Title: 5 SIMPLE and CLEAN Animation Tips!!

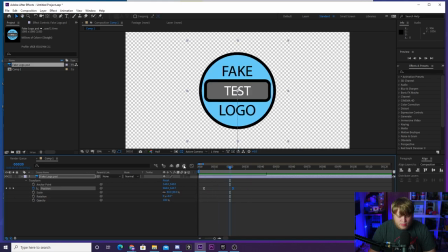So as you can see, this is looking pretty cool, but if you hit this little button right here, this will enable your motion blur for the composition. And then if you come down here to these switches right here, if you do not see these, you can go to right click on this little column here, open up columns and turn on switches,
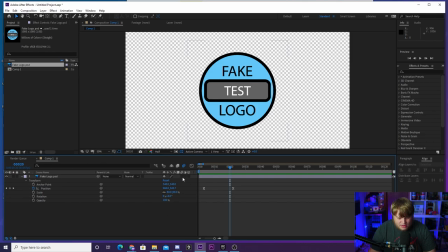and then you'll see this little matching icon here. Select the box of your layer and now you will have motion blur.
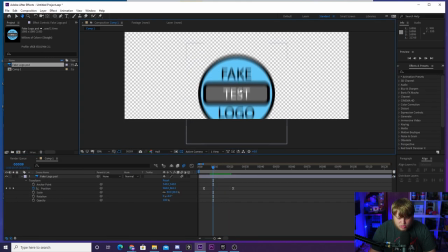So as you can see, when it comes in, look at that logo. It's all blurry now, and it's moving like it would move in the real world.
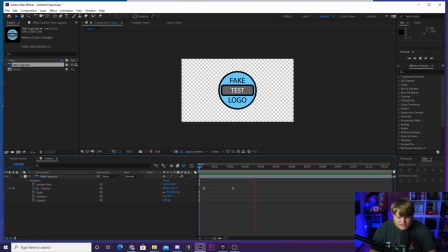It's got blur when it moves. It makes it look like it's going fast. So let's go ahead and play this now. And as you can see, it just adds a little bit of a subtle blur to it as it moves in. Makes it look a lot nicer, a lot cleaner, and a lot more realistic. Tip number three is something that will vastly improve the look of your animations, and
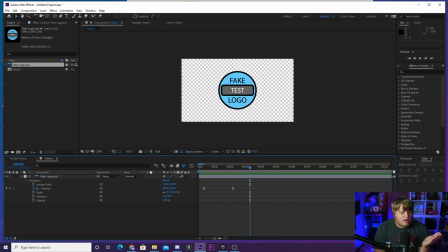that's adding just at least Now, one more keyframe onto either scale or rotation or opacity, just something else to add to it so it's not just position coming in. So right now we've just got the position keyframed. Why don't we just add something like rotation? So we'll go to the keyframe at the same point where the position starts, and we'll start keyframing our rotation.
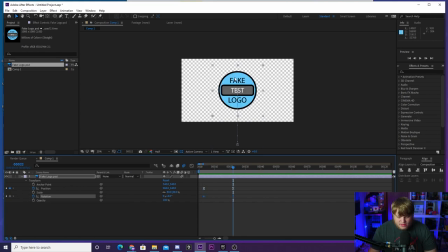That was kind of hard to say. And then we'll move forward to where the end is, and we'll put another keyframe for our rotation. We want it to end like this, and then we'll make our way back to the beginning, and we'll just rotate the crap out of it just like this. And then when you'll see when it comes in, it's rotating, but it looks a little strange.
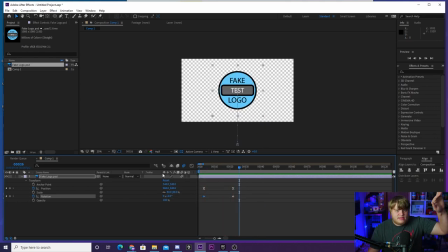It kind of sits there and spins at the end, and that's because we've got the keyframe speed graph edited on the position but not on the rotation, so they don't line up.
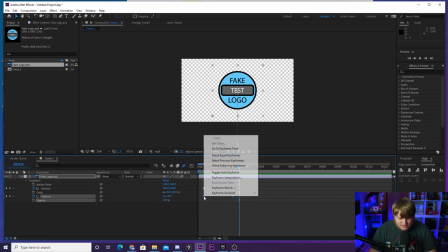So let's go ahead and select our keyframes like we did before.
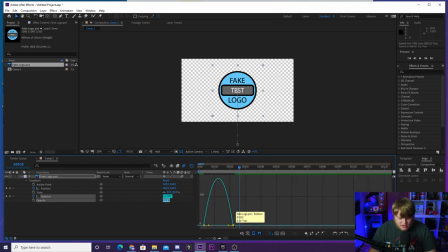Keyframe assistant, easy ease, make sure they're selected, go into the graph editor and apply the same shape to our rotation, and then here we go. As you can see, that just added so much dynamic movement to our logo. It looks so much cleaner, it looks so much nicer, and so much more like we put a lot more time into the animation.
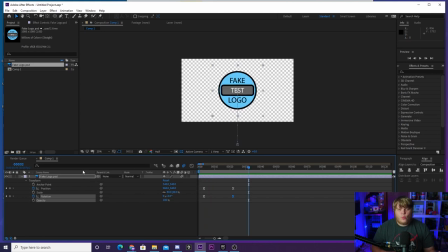It just looks way cooler when you add just one more thing: opacity, rotation, position. Just combine a couple and it'll look really cool. But there is now one more thing that we can add to this that's going to make it look way better when it's coming in, and that is adding inertial bounce.
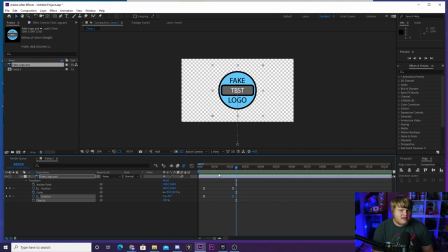Now, I've covered inertial bounce, I believe, once on my channel before, because it can get a little bit advanced and it may seem advanced, but if you just follow what I'm about to do step by step, I promise it is simple. So inertial bounce just means instead of your animation just stopping, when it stops, it's going to like bounce back and forth. Like, instead of just coming like, it goes like that, and it looks way more realistic, like it had a lot of speed and it's slowing down and just kind of bouncing back and forth.
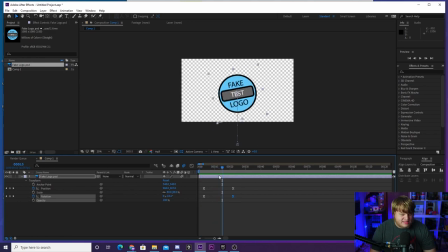So the way you're going to do that is all using expressions. So I want to do it on the rotation because it comes in rotating like this, and I think it'd be pretty cool if the rotation just sat and spun a little bit. Now, this is all using expressions, so it's going to do it automatically. So if you want a more extreme look, we can actually speed up our animation.
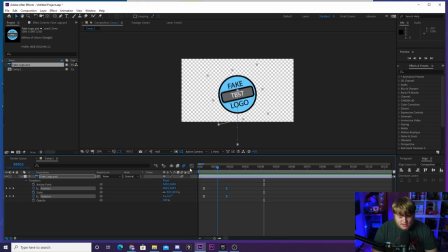So I'm going to speed it up a little bit in preparation for this. So I think that's pretty good, maybe a little bit faster. So as you can see, our animation is a lot quicker. So now what we're going to do is we are going to go over to the stopwatch by the rotation keyframes, and we're going to hold down Alt on our keyboard, and we're just going to click on the stopwatch. This is going to open up the expressions.
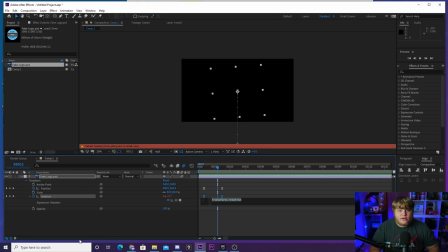Things are going to start turning red. Dropdowns are going to appear. Text boxes are going to appear. Do not panic. I got you. So what's going to happen is you're going to come down here to this text box that have popped up in your layers. You're going to select everything and you're going to hit paste, assuming that you have gone down to the description and copied the expression that I have down for you in the description. That expression is for inertial bounce. If you do want to get it yourself without coming back to this video, you can just Google inertial bounce. And I believe there's a website called Gray Machine, I believe is what it's called. And you can just copy the expression from there. They give you After Effects expressions. Or if you just want to come back to this video every time, link in the description, not a link in the description, copy in the description.
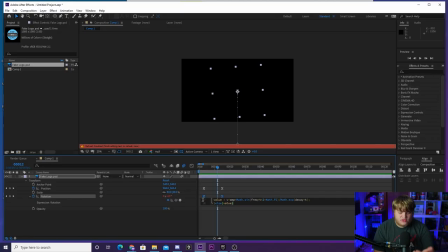You can just copy that entire expression and then just paste it in here, and you should be good to go.
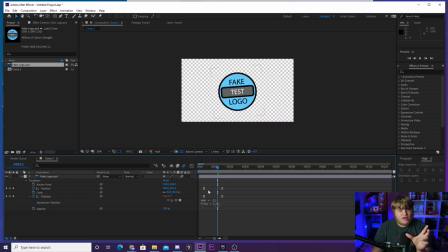Depending on what scale you're working at and how big your composition is, it could look great just throwing it on. But as you can see, ours doesn't really do much. It does a little bit when it comes in. So we've got to mess with these three parameters here: amplitude, frequency, and decay. Decay is how long the animation lasts, the frequency is how quickly it moves, and the amplitude is how much it moves.